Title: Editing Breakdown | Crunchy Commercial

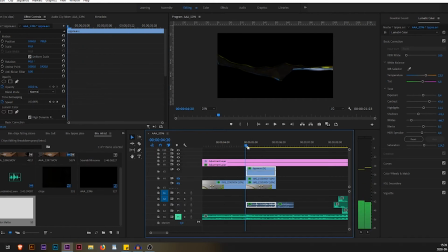482s
all everything that's black is transparent so this is the normal
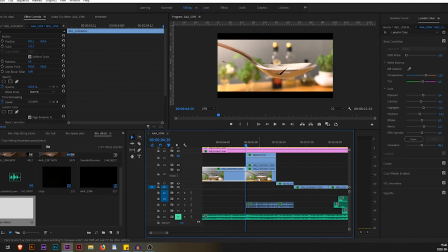486s
spoon clip but right here i have split the spoon
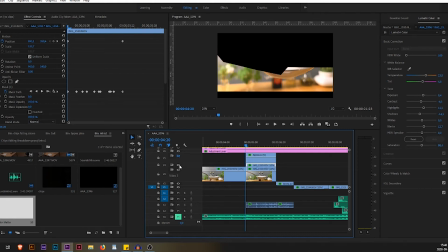491s
clip into two parts one top part and one bottom part so if we look at the bottom part and we remove the mask I basically just duplicated the layer and masked the top part and then I masked the bottom part and
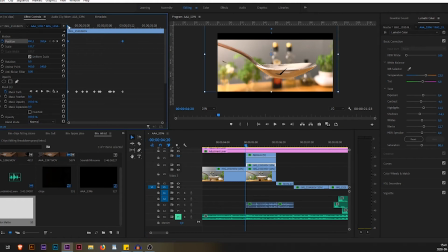506s
what I did with these two is that I keyframed it to actually split
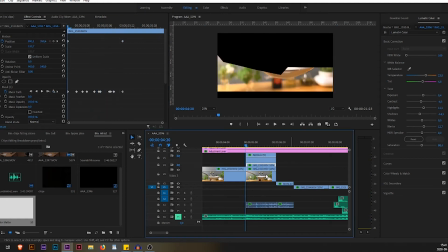512s
so the bottom part it
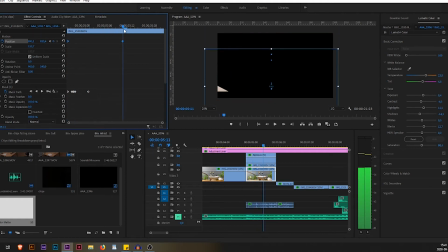517s
goes down so you can see I keyframed it to go down and
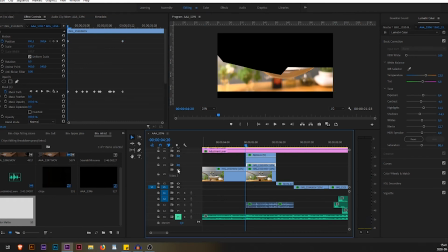522s
the top part I keyframe that part to go up and
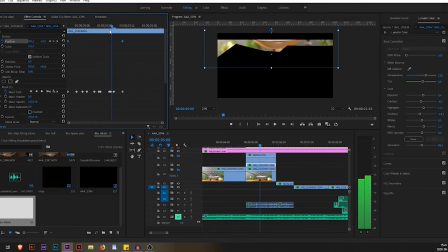530s
while I keyframe it to go up the mask is also changing I keyframe the mask path
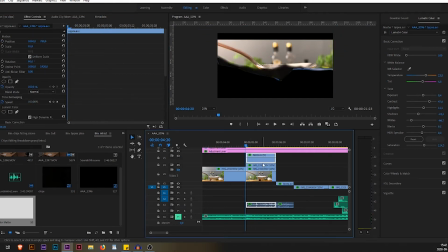536s
to be in sync with the opening of the bag so let's look at the mask path and I will go forward and as you can see as the bag is opening and taking more and more of
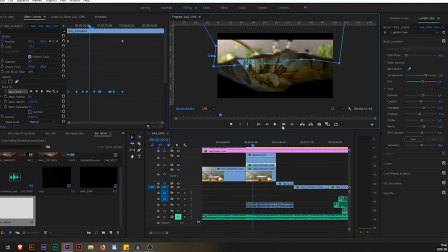550s
the space in the screen the mask moves with it and
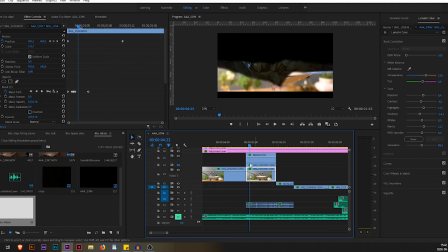561s
for the bottom part and for the bottom part I did the exact same thing so it moves down and the mask always stays within this bag and
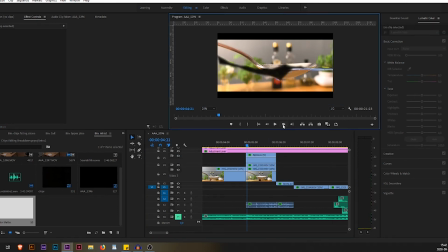581s
everything together looks like this bag opens bag opens right
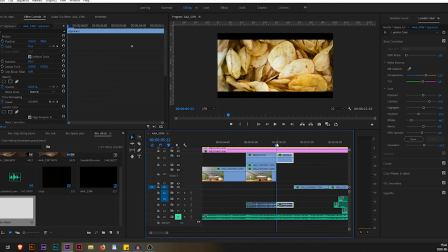593s
here I split the opening of the bag into another clip and that is just because with the camera movement I kind of stopped zooming in and I didn't want to randomly stop so here I just added a simple scaling so
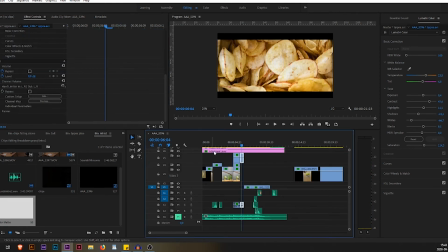608s
it continues to scale in so let's move on to the next scene
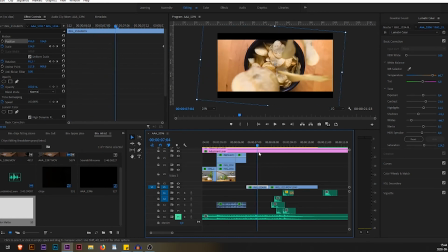613s
this scene has almost the same keyframes as the first clip there's a simple scale in zoom in to kind of like follow the ships falling and then we have a simple rotation of
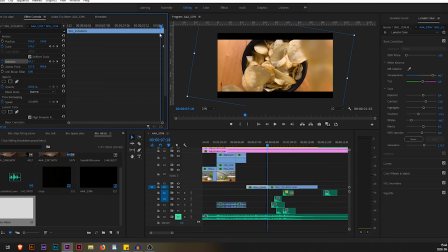626s
let's see eight degrees yeah eight degrees so a simple rotation and a simple zoom in